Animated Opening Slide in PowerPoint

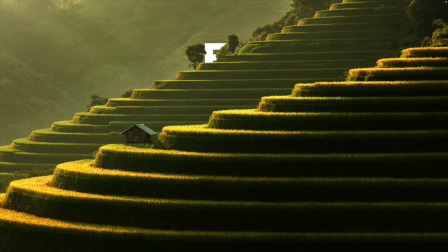0:00 In today's tutorial, we're learning how to make this cool opening slide in PowerPoint in a few minutes.
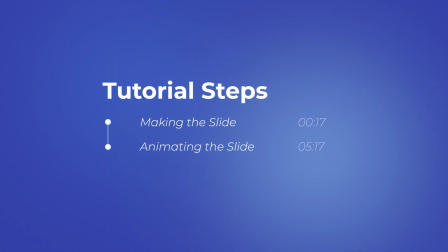0:05 In this tutorial, I've split up into two parts. First, making the slide and then animating the slide.
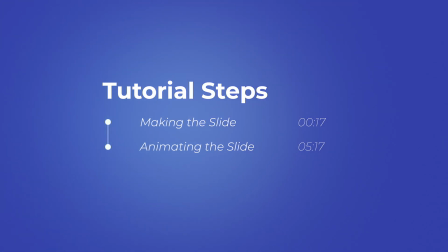0:10 For the animation part, we're splitting it up into a newer version of PowerPoint and an older version, so everyone can use this animation.
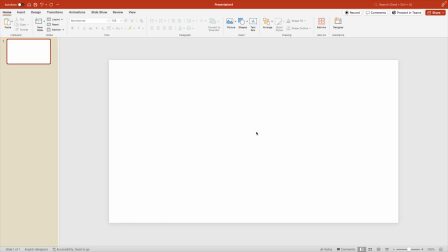0:17 And we're starting from a blank slide. First thing we want to do is add the background image. So we go to the Insert tab and here click on Icons.
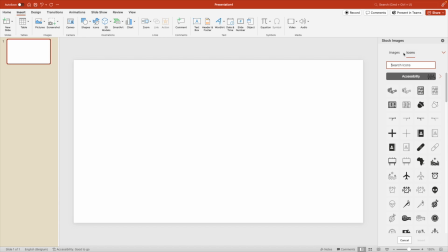0:24 If you work on a Windows, that will be Insert Image. Go to the Images tab. And here you can type in whatever you're looking for. So we're going for nature mountains. This will give you a whole list of options to work with.
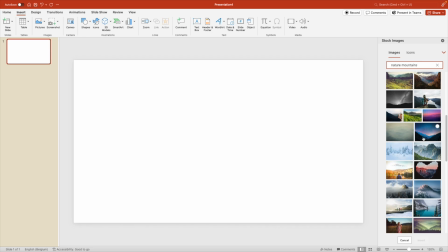0:36 We're looking for a specific one with multiple layers, something where you can clearly see the line between the mountain and the sky, and preferably two layers in this case. I think this one of the rice fields will look quite nice. So I'm going to select it and insert to the slide.
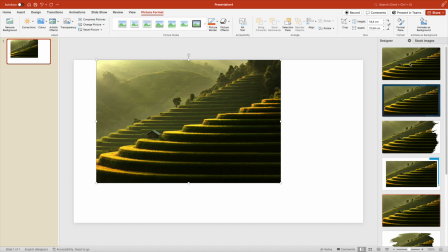0:52 I'm using this designer tab to fill it to full screen.
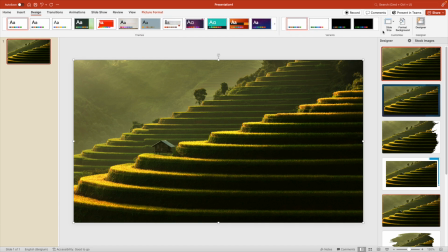0:55 If you don't have this tab, you can always activate it in the design tab and then here click on or off the designer tab, which is pretty convenient.
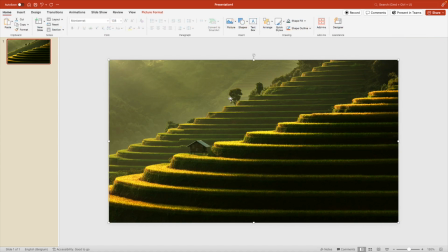1:02 Let's close the tab for now, select the image, and let's duplicate the slide. So right click duplicate or use the shortcut Ctrl D. On the second one, we're going to select the image, go to picture format and remove background.
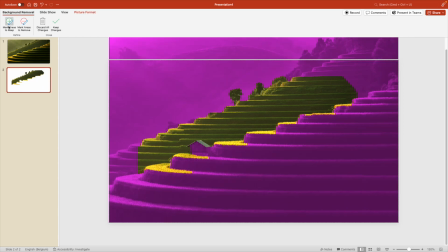1:16 And everything in purple will be removed. And if you want to keep, you select mark areas to keep. And then in green, you mark everything that you want to keep. So in this case, we're keeping both mountains.
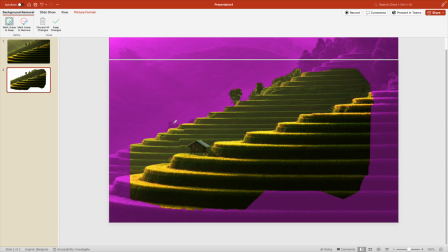1:28 So we want this clean line at the background mountain. We want to keep that little tree and then try to get as much in as possible. Sometimes it takes a few times for you to adjust the selection.
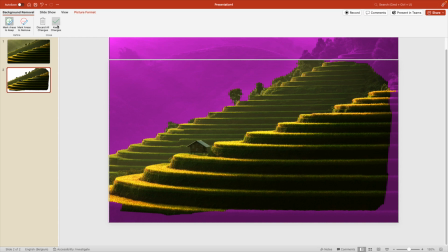1:43 And once the outline is somewhat clear, you can click on Keep Changes and this will cut out the mountain.
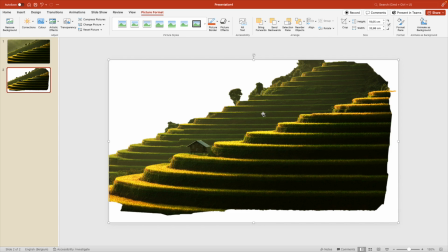1:48 It is not a perfect cut, but this will be good enough for our design. Next, we're going to duplicate this page again, so the cutout page, select the image, and then picture format, and do the same thing, remove background.
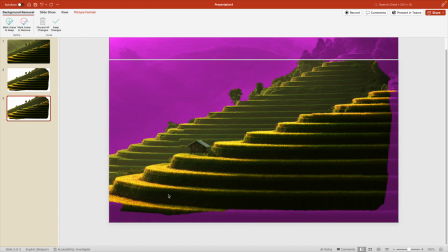2:01 But now we're going to keep only the foreground, so only the first mountain. So mark areas to remove, and then in red, you want to mark that second background mountain. Fine tune with a few extra clicks.
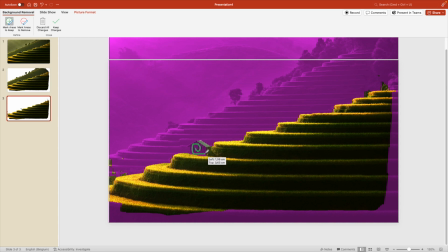2:15 Then you also want to make sure that this little house is on there, so mark it in green, and that makes a nice selection. This one will look good enough for what we need, so we keep changes. That gives us a slide with the full picture,
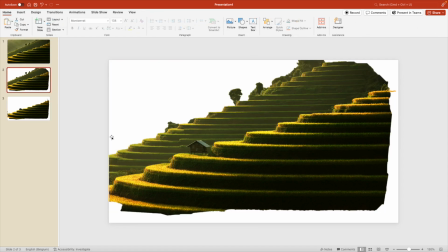2:30 the background or both mountains, and the third one is only the foreground mountain.
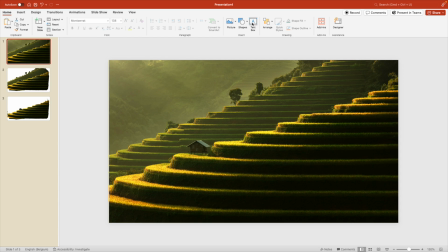2:36 Now we're going to the original image and add some text. So add a text box, and here we type in whatever title you want. So let's type in Explore. We change the font to something we like. I'm going to use Montserrat. And I'm using the subfont extra bold. Make it white and increase the font size.
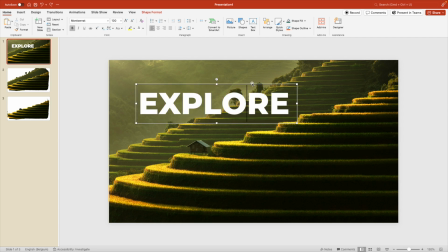2:53 Let's try 100. I think that already looks quite good. Maybe a bit smaller so that it will nicely appear from behind that second mountain.
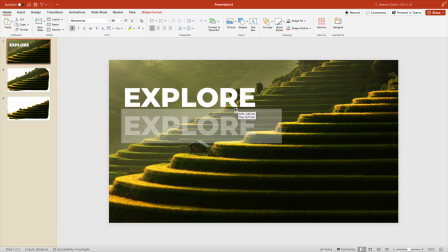3:04 We're going to hold Ctrl Shift and create a copy of that text box. And here we type in a nature. This one can be a bit larger, so I'm going to increase the font size to about 115. So that we have a slight overlap with the front mountain. Select both text boxes. Let's edit them just a little bit.
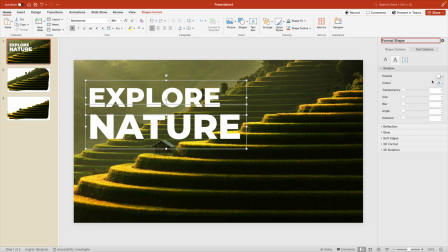3:24 So format object, go to text options, shadow, and let's choose one of the preset shadows, but increase the blur.
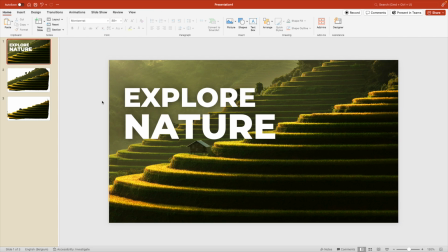3:33 So that's a very subtle shadow that you add to the letters, but it gives that extra readability on the slide.
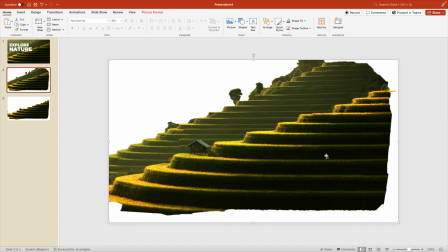3:38 Now we want to select the shapes that we've cut out. So we Ctrl C or Ctrl X and Ctrl V to paste it on the slide.
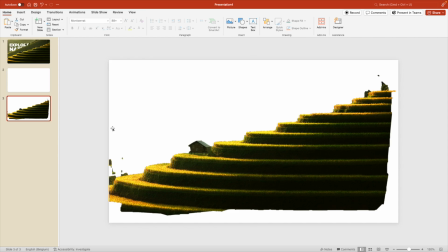3:46 And then you paste it on top so everything looks nice. We're going to do the same for the foreground mountain and paste that on top.
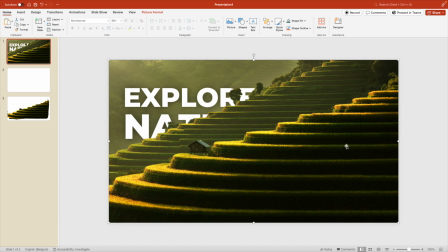3:53 So now we see the letters are not in the right order. So we're going to change that. We go to Arrange and Selection Pane.
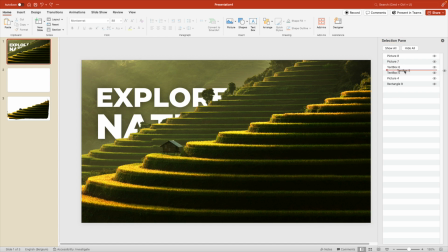4:00 And here we want to rearrange the text boxes so that they fit in nicely between the slides. This text box has to go behind the second mountain, so that's correct.